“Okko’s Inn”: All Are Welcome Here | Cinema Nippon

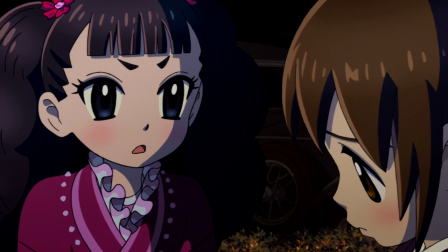It isn't until we see her getting better that she starts to lose sight of her ethereal friends.
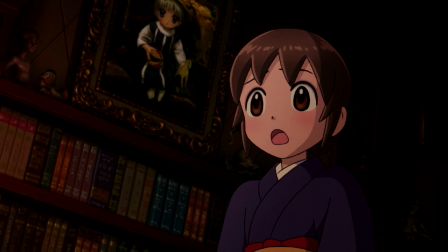In fact, it takes some warming up before Oko comes to enjoy her new home in her grandmother's ryokan.
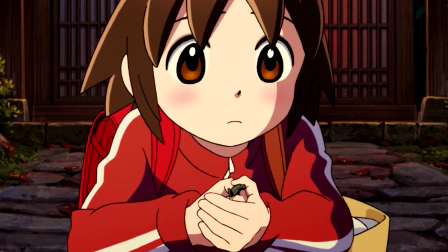Oko is initially put off by her home. She's afraid of all the animals and creepy crawlies she encounters.
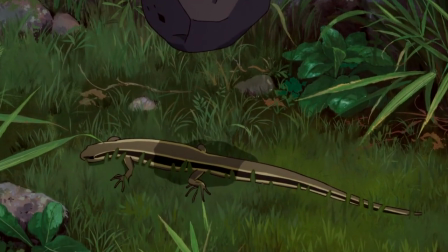However, as time draws on, she grows used to the presence of both the animals and the spirits, which informs us of her journey as a character.
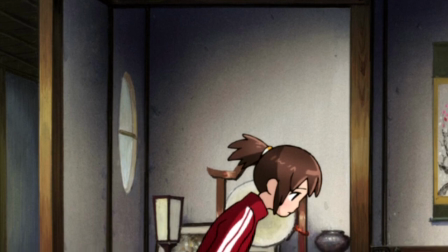Oko begins as a clueless young woman. As she moves through her story arc and comes to understand her new environment, we see that the seasons are passing,
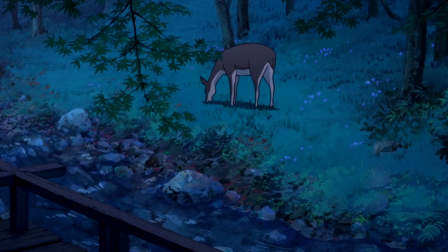as shown with establishing shots that display different animals and plants as the year goes on.
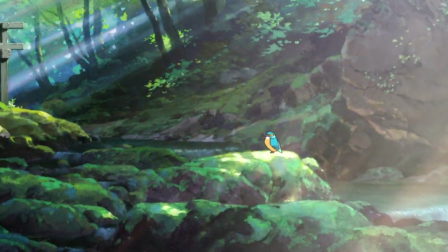In this way, the film never beats us over the head about the progression of time.
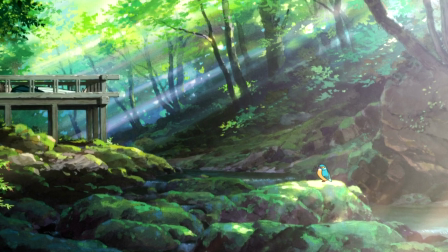Instead, we see through these environmental changes and her choices in outerwear that she is growing as the town cycles through another year.
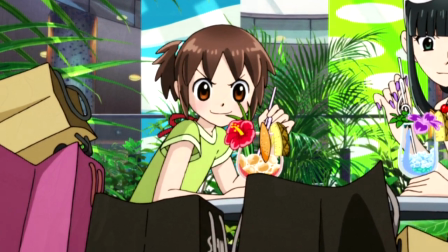The film's subtlety in this regard extends to character building as well, showing how Oko grows as a person mentally and spiritually.
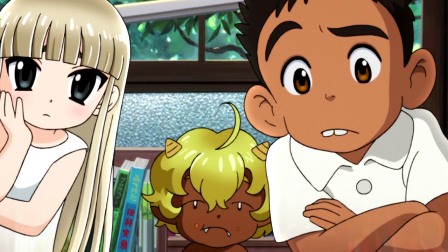Little moments like Oko's fear of the bugs pepper the beginning of the film, with payoffs coming later on.
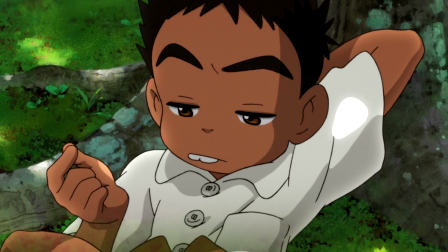In this particular example, we see Uribou later asking that they pray for some dead moths.
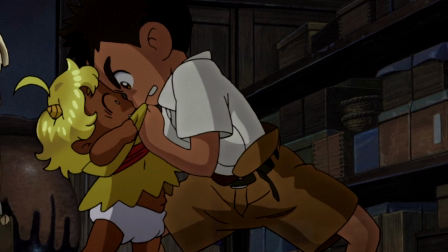Through this differing perspective, Oko learns not to be so blinded by disgust concerning the world and its creatures.
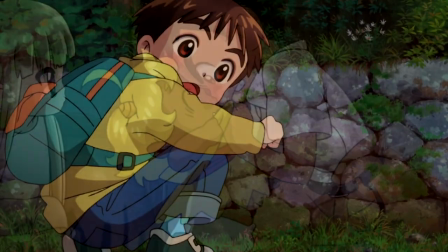In fact, this growth comes full circle when we see her confusion at a young boy attempting to harm a lizard.
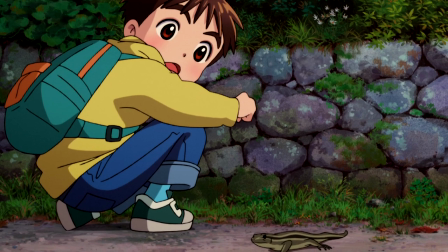She was never a fan of lizards, but now she has at least learned enough to want to help the creepy crawly.
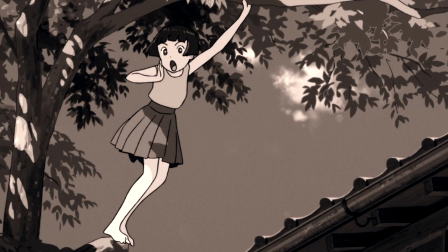We also see Oko and her grandmother going through old photo albums together.
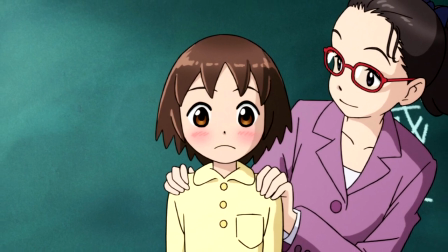In this way, Oko learns about the world not just from Oribo and the other spirits of the area, but from her own family.
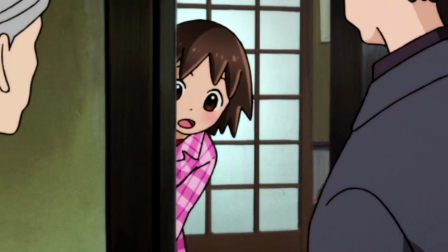Grandma, as shown in these photos, has clearly undergone the journey of demystifying the natural world for herself and coming into her own maturity-wise.
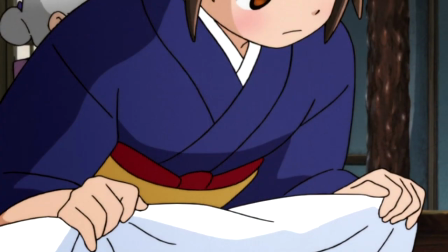This further drives home for us Oko's status as a child who is just beginning to see the world.
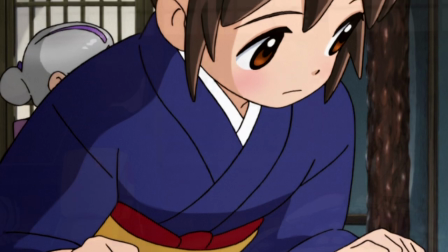In short, the characters are allowed to breathe and have their motivations and traits explored through minor moments rather than grand statements,
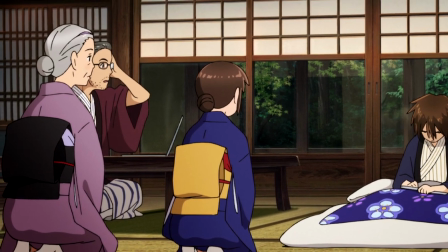just like the visual progression of time. In fact, the relationships between everyone in the film are shown this way as well,
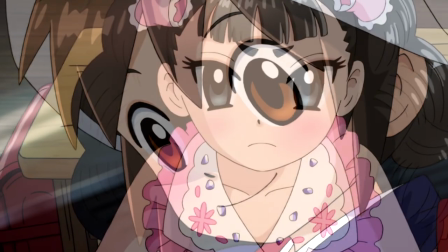between Oko and her spirit friends, Oko and the local bully Frilly Pink, Frilly Pink and the other kids at school,
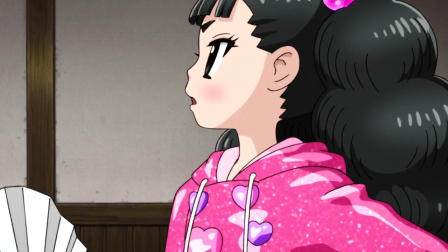and Oko's family as a whole. The most standout example is perhaps the encounter between Oko and Frilly Pink upon first meeting.
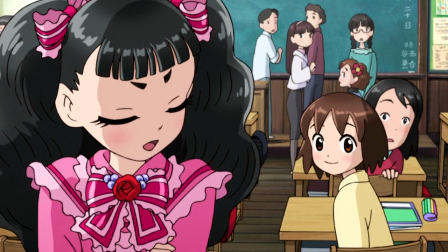The other children have grown up with Frilly Pink and know better than to speak openly around her.
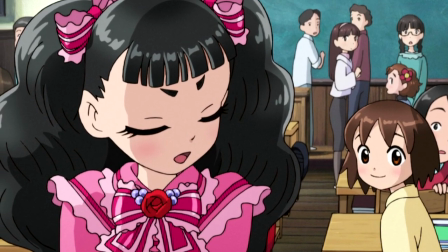She's vindictive and snobbish and they know how to avoid her.
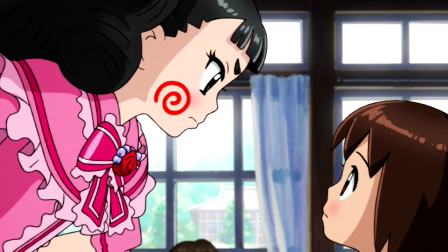Oko, meanwhile, has come from outside of this environment and has no qualms speaking her mind about Frilly Pink's less than desirable qualities.
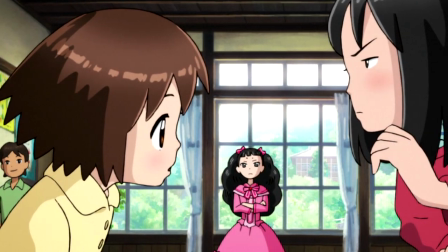In a short scene, we are thus shown the dynamics for several key players in the film's story without forced exposition.
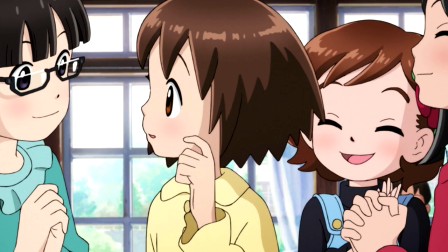In some cases, minor miscommunications drive the plot, lending the film a further sense of reality.
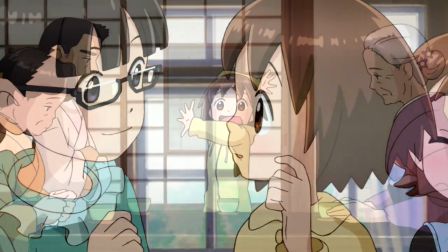Here, the biggest example is when Uribo accidentally makes Oko say she wants to take over as junior innkeeper to help her grandmother.
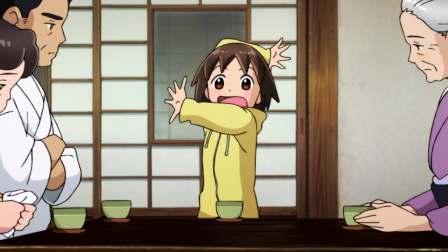Oko has only just started speaking with Uribo, and hasn't yet learned how to subtly commune with the spirits of the area.
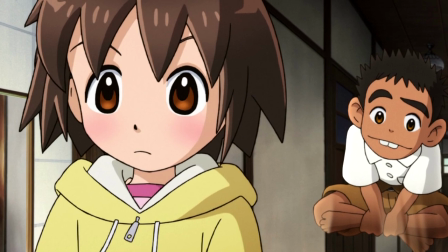Thus, while she holds two conversations at once, she is making promises she never intended to.
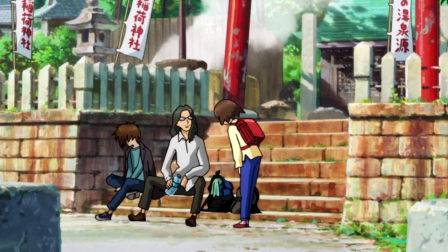Through this, Oko helps not only the inn, but the people who come to stay there, and arguably the town as a whole, which we would say is the main point of the film.
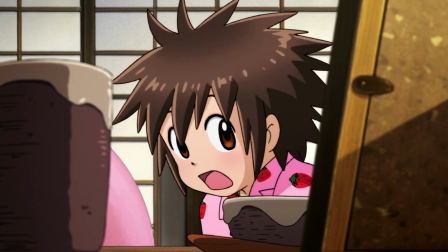Oko's inn implores us to be ourselves and to be kind to one another,
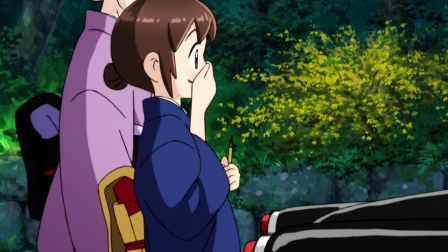not to hold back the things we're thinking for the sake of appearing as someone we're not, and she is still learning how to live when she comes off as rude,
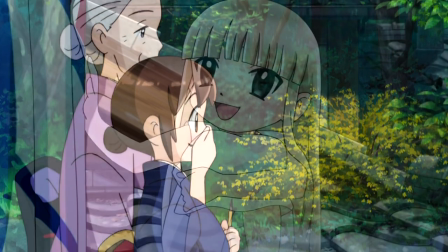such as with Frilly Pink, but there's a certain respectability in her naivety.
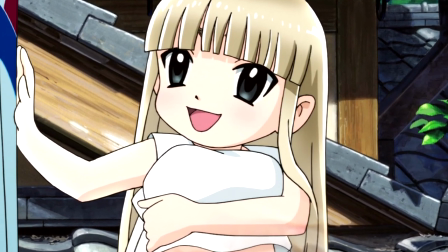The film seems to say, through Oko's interactions with the humans as well as the spirits, that you never know who you'll encounter in life.
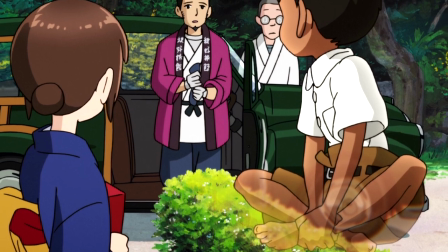Bearing this in mind, you ought to approach the world with happiness and goodwill rather than cynicism and pain.
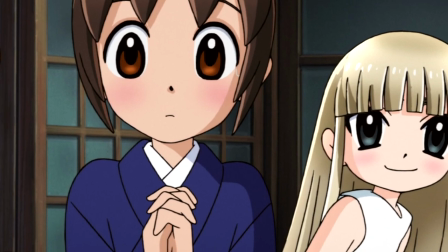Oko has a lot to learn in her path to maturity and adulthood, but as she demonstrates several times,
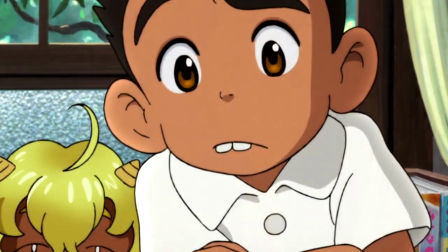without necessarily intending to, adults have just as much to learn from children.